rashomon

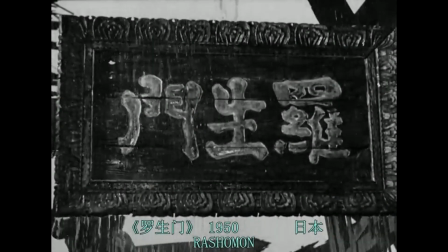1s
Rashomon, directed and written by Akira Kurosawa.
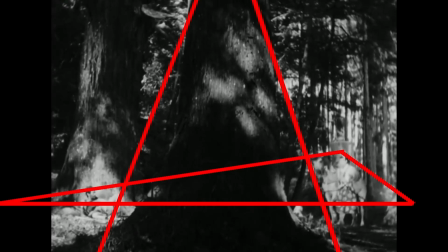5s
In this movie, the aspect of the triangle is everywhere, in both compositions and action.
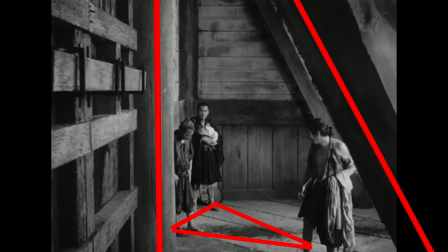11s
In composition, there are a few types of triangles used.
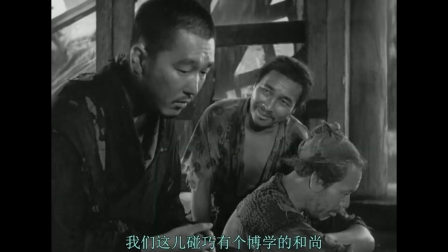15s
The most used one is the implied triangle, which means there isn't a single triangle subject in the frame.
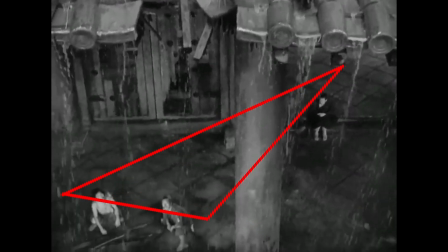21s
Instead, the triangle is formed by linking 3 points of different elements to create a triangle-like arrangement.
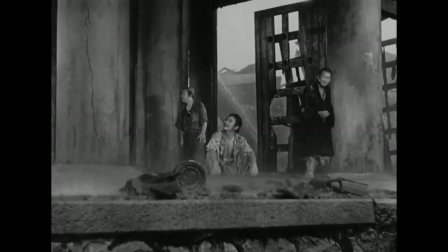28s
In Rashomon, almost all triangles are implied by the 3 different characters in the frame.
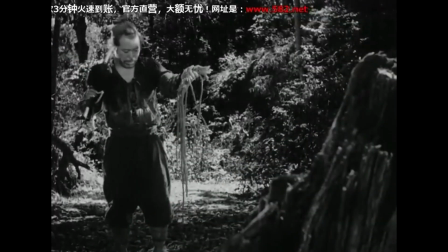34s
Second, converging triangles, which refer to straight or diagonal lines that extend far in the distance, then converge outside of the frame,
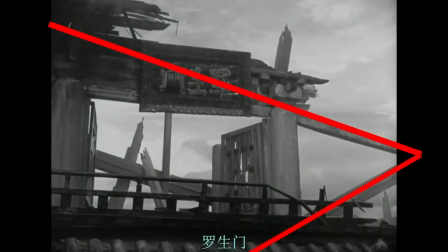43s
creating the impression of perspective and depth, also allowing you to see even more triangles appear in the frame.
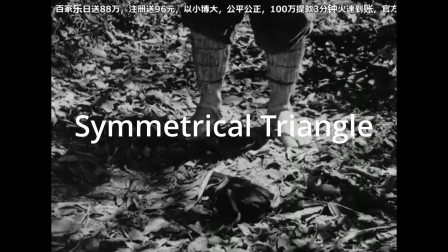50s
Thirdly, symmetrical triangles, which create stability and balance.
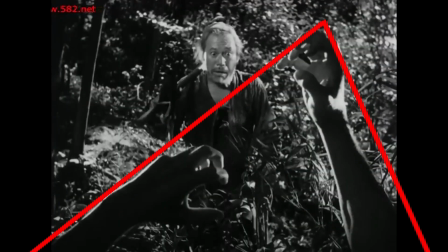54s
While asymmetrical triangles create instability, represent an object to overcome, or act as a symbol of intensification.
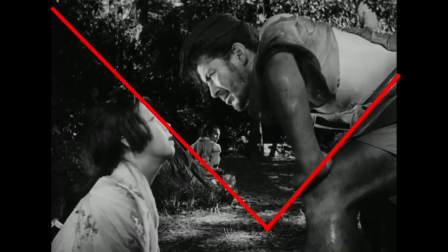63s
Other triangles include off-kilter triangles paired, creating impactful shapes that express energy and dynamism.
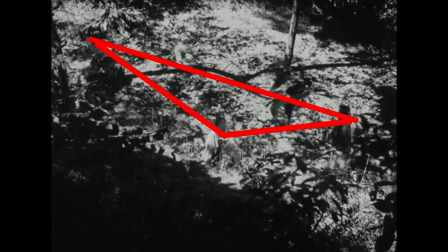70s
Reverse triangles can represent direction or downfall. Triangles that face left or right can mean progress, forward motion, or backtracking.
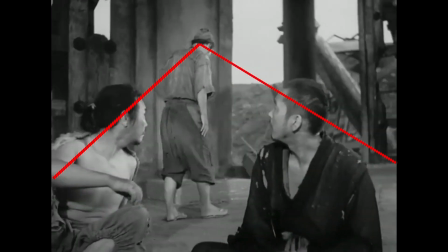79s
And last, triangles that appear in characters' poses lead the viewer's eyes around the image.
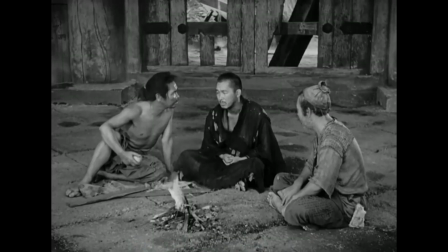85s
Triangles in motion. In the movie, Kurosawa was good at transforming characters' movements into different triangles.
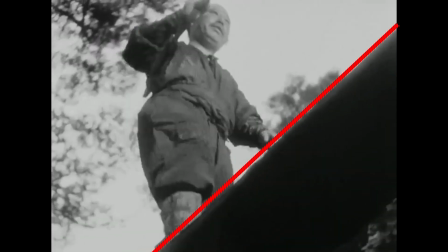92s
He can create multiple triangles using only one shot by moving the characters to other spots.
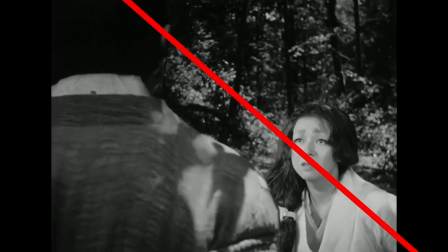98s
Here are some examples.
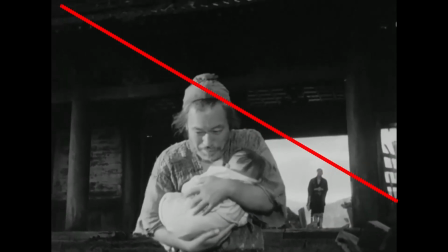101s
The reasons for Kurosawa use of triangles in Rashomon are to draw attention, direct orientation, and emphasize power dynamics.
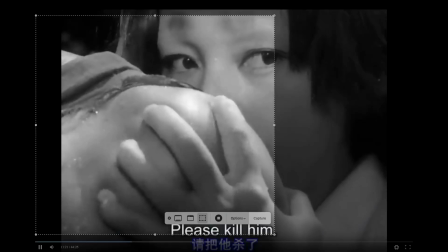110s
The second part is about the gaze. The Oxford English Dictionary defines gaze as to look fixedly, intently, or deliberately at something.
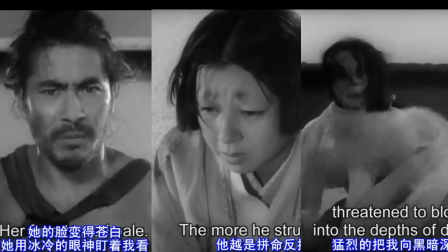119s
In Rashomon, different people have different intentions or even make up intention in different versions.
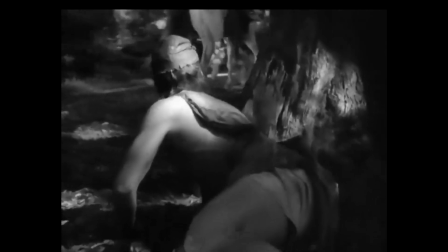125s
For example, Tahomaru. In his version, to show his strong desire for the woman, his gaze objectified the woman.
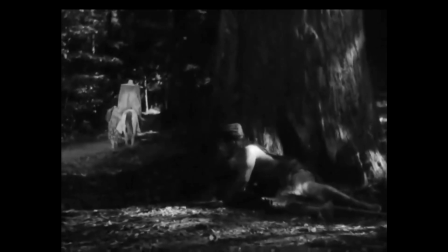133s
From these gazes, we can see the observer has the power over the object.
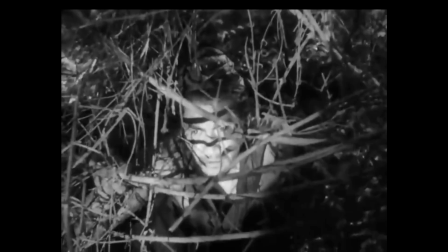138s
From legs to face, from left to right, no matter if it's secretly or not secretly.
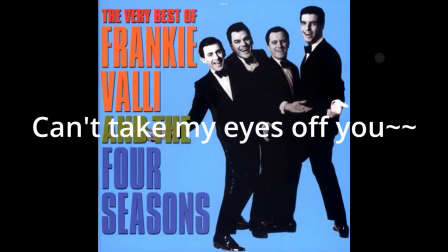143s
The camera follows the movement of how Tahomaru gazes. This could be romantic in some cases, but not in your case, Tahomaru.
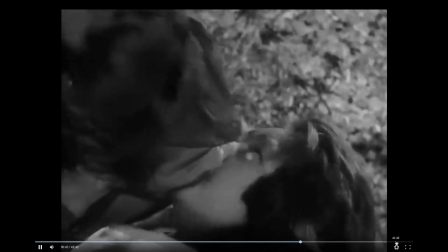152s
In Masako's version, there is another package of gazes. After being raped, she asked her husband to kill her.
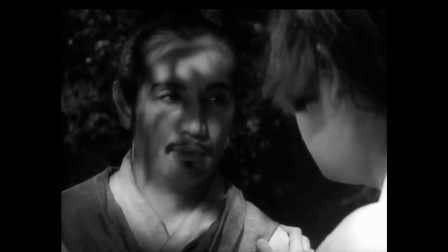159s
However, her husband is coldly gazing at her, so on the other side is the desperate gaze of herself.
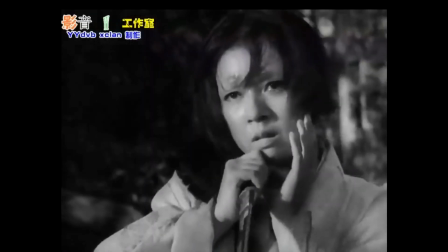164s
And the camera changes rapidly between 2 faces of the 2 characters. Lastly, the husband.
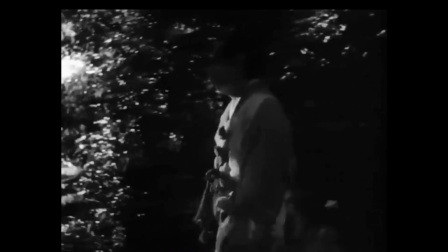171s
After knowing the impurity of his wife, he decided to commit suicide.
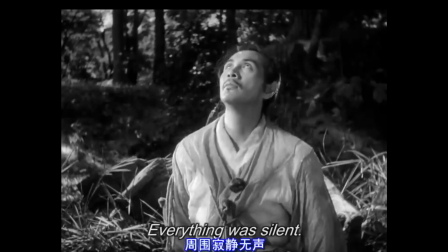175s
The objects of his gaze are the sky, and the camera first captures his eyes and then captures the object he is looking at.
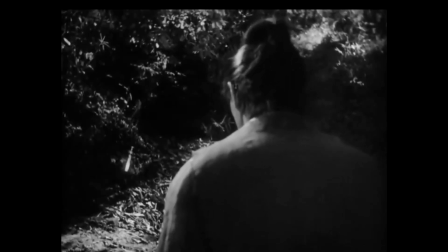183s
And the dragger, the camera shoots from his back and follows his movement towards the dragger.
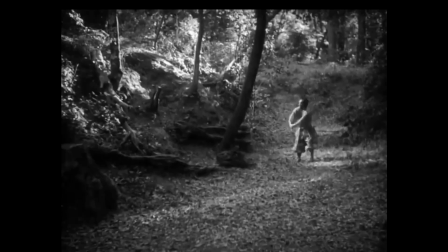188s
These all are showing his intention to committing suicide because of being desperate as he was betrayed by his wife.
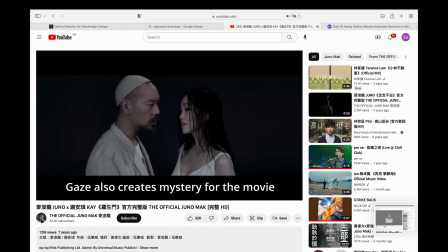194s
Gaze also creates mystery for the movie, especially when the gaze is not one-way direction.
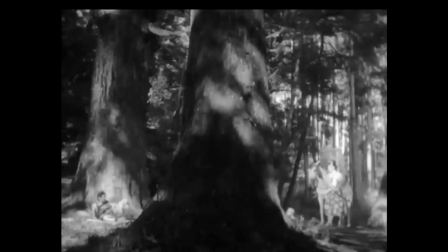200s
For example, at the beginning, Tahomaru and the husband gaze at each other.
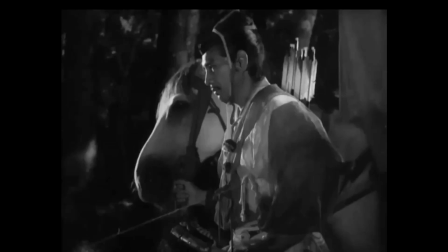205s
As we can't deduce what the characters will do in the next step, tension is created.
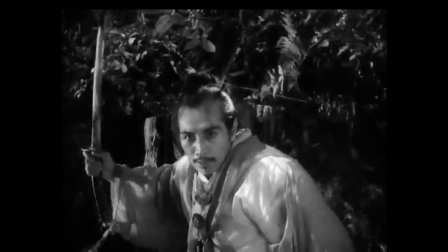210s
Also, with the rapid change of camera shots, the fighting scene becomes more furese.
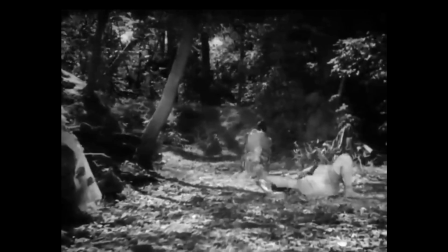216s
Another approach dealing with gaze echoes the idea of triangles. You gaze at me.
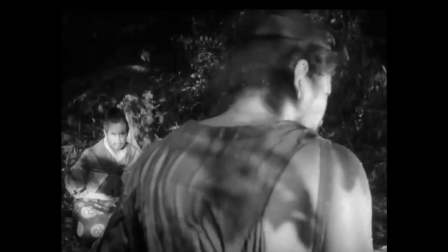221s
I gaze at him. Oh, he is gazing at me. I gaze back at you. And reverse.
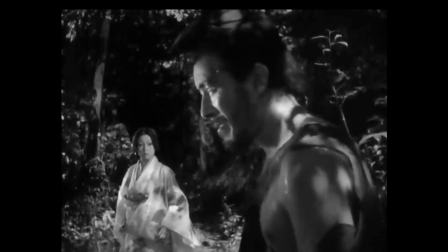227s
The direction of the camera is from the one who is observed to the one who observes. As the characters gaze in a circular way, the camera directions are like this.
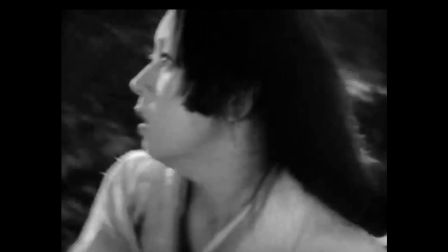236s
Another triangular gaze scene has 3 main shots. 2 are from Masako towards the men.
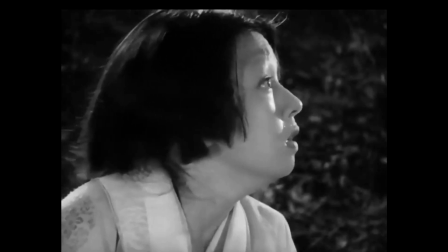242s
When Masako changes her gazing object, the camera direction changes.